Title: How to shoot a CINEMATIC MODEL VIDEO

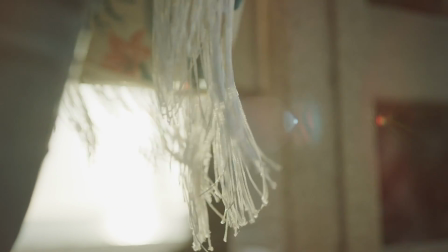(4:09) I'm gonna go ultra slow motion for a second.
Now onto outfits. Just like you want to have a variety of locations, you want to have a variety of outfits just to mix it up. I usually go through the model's Instagram and I find a few outfits that I've seen them wear that I think would fit really well for the vibe that we're going for.
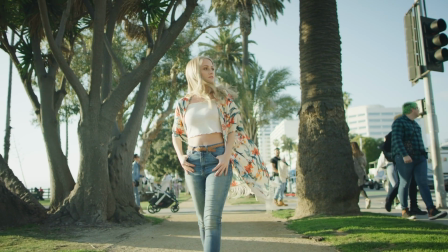(4:28)
And since we're filming in Santa Monica, I kind of wanted that SoCal beachy theme, something kind of flowy, and then I knew we were gonna go to the carnival section at the pier at night,
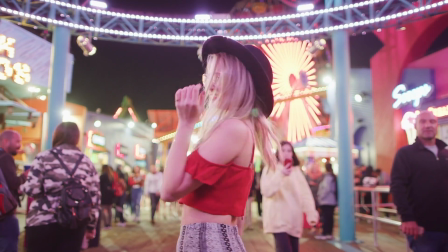(4:38)
so I wanted something a little bit more bold, a little bit more fun. In this first outfit, I intentionally gave her layers.
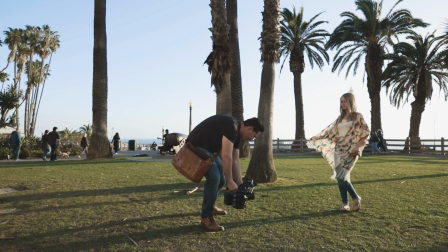(4:45)
So she had, it's called, I think, a kimono, and that would just have like this nice flow to it.
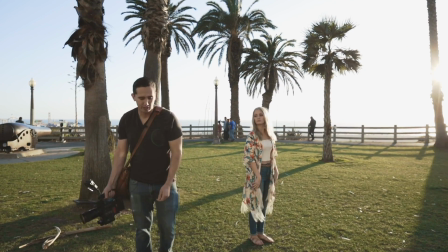(4:50) All of you go like turn your body that way, and then you can like twirl it out like a wedding dress almost, yeah.
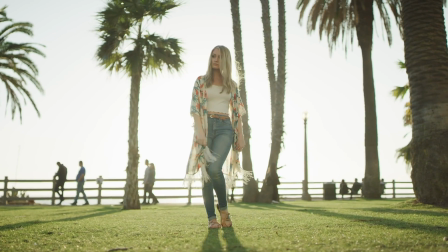(4:56) And action.
It would give her texture. I love the colors, how it popped, and that would give her something to kind of move around with. And while this seems like a lot of prep, you know, there are times when you could just go out for fun and shoot for 20 minutes at sunset. But for this example, I'm going to show you what it can really turn out to be if you go ahead and prep and do all of this pre-production to really bring one of these videos to life. Now, as far as gear goes, I want to keep it very simple. So I've got a wide, medium, and a close-up, specifically a 24mm, 35mm, and an 85. What can work really well is a wide to medium zoom, such as a 16-35, and also I brought something called an extension tube.
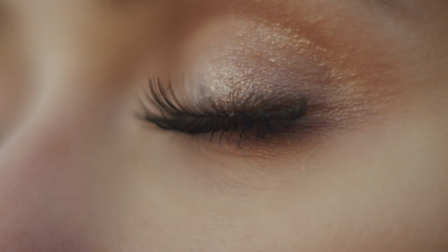(5:39)
This is going to allow me to get a very close-up shot of her eyes at sunset.
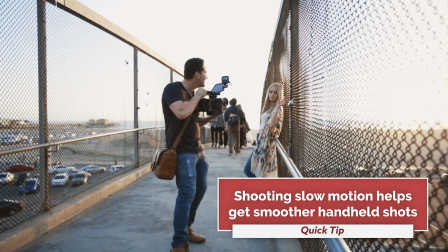(5:44)
I'm filming at 60 frames per second, which allows me to shoot handheld but still get a pretty smooth shot,
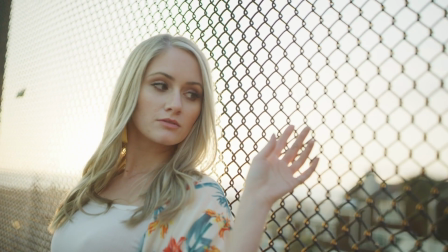(5:50)
and you'll notice my body is swaying forward or backwards or side to side for my movement.
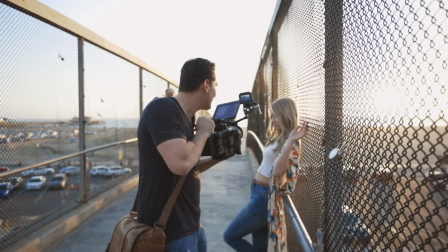(6:00) Yes, that's perfect. Let me get a little bit closer now. Smiling.
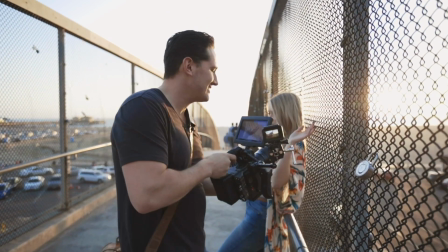(6:07) I'm gonna get your hands as through the thing.
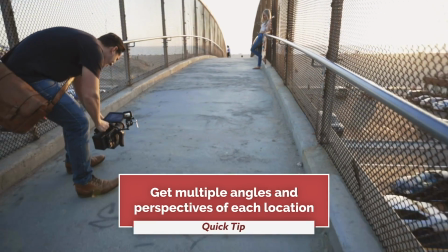(6:13) And then, let's see it. Yeah, hold on.
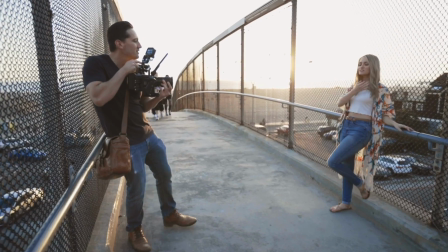(6:18) All right, looking here now.
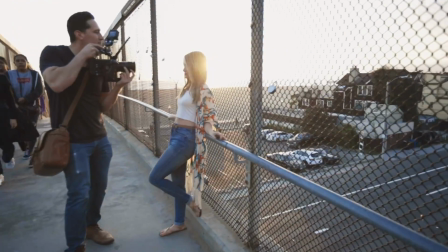(6:23) That's good, let me get a little bit closer. Look to your right.
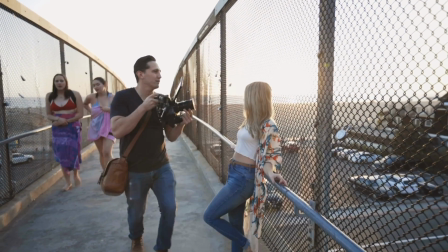(6:32) So good. Let me get one a little bit closer.
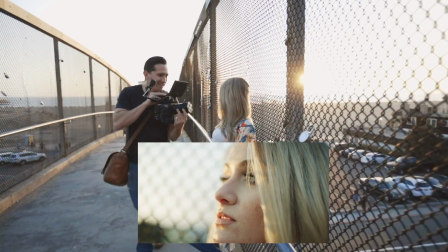(6:37) Got it.
The best thing I could recommend doing for these types of videos would be shoot in sequences. Now, what do I mean by that? Well, I have 3 different lenses, and so each little location that I go to, I'm gonna shoot, let's say, a wide shot,
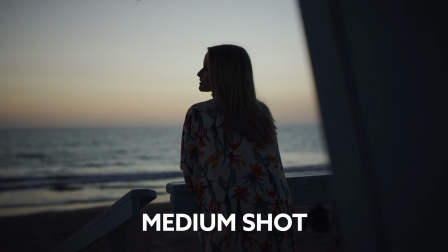(6:56)
medium, and then my close-ups, just like I would a commercial or a short film. For the wide shots, this is gonna show the viewer the landscape that you're in,
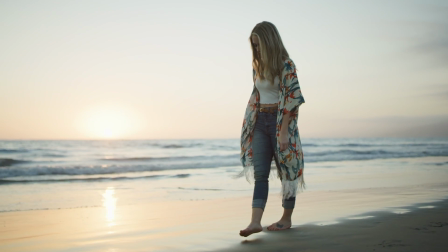(7:05)
or all the surroundings, and just kind of give us an idea of where you guys are at.
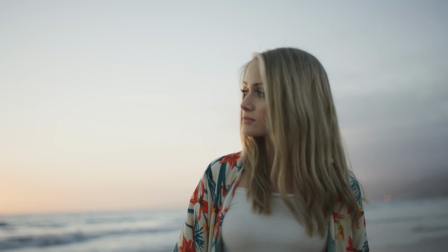(7:10)
And after the wide shots, I like to punch into the medium shots. So these are gonna be a majority of my clips. You're not too close, but you're not too far either. And then last but not least, we've got your close-ups, and this really just gets us nice and close to the model. We get to just really see her expressions on her face, and it just gives us that much more of a connection when watching the video.
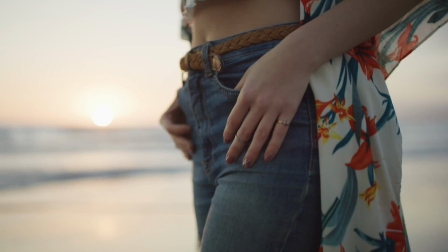(7:31)
In each new location we go to, I get a ton of shots, a ton of different movements. That way I could splice them all together and make these fun little edits. Now, if you're a photographer, you're probably giving your models, you know, a pose to do where they'll kind of like, let's say, hold a position. But with video, you need to give them actions to do because it's video.
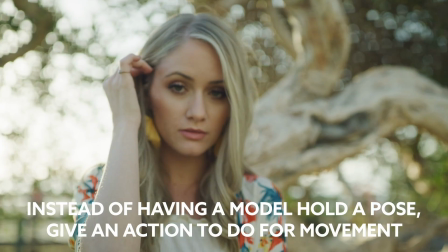(7:53)
And so instead of just holding your hand in your hair, you want to have them actually do the whole movement to capture that on video. So the goal is to give them fun stuff to do, fun little actions.
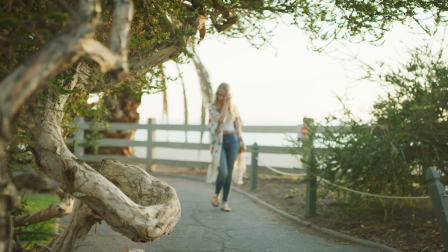(8:05)
And there are so many.
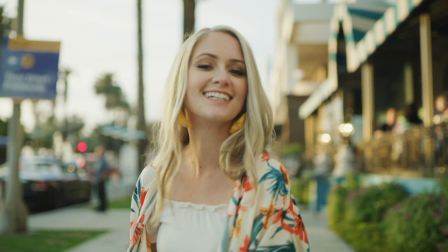(8:07)
You could have them walking, you could have them skipping, you could have them running, twirling around, twirling their hair, hands through their hair.
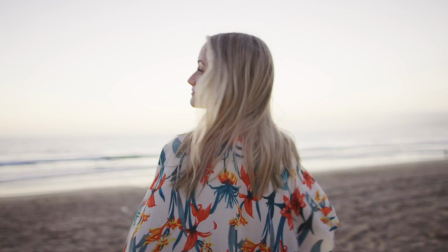(8:15)
You could have them walking, looking back at the camera.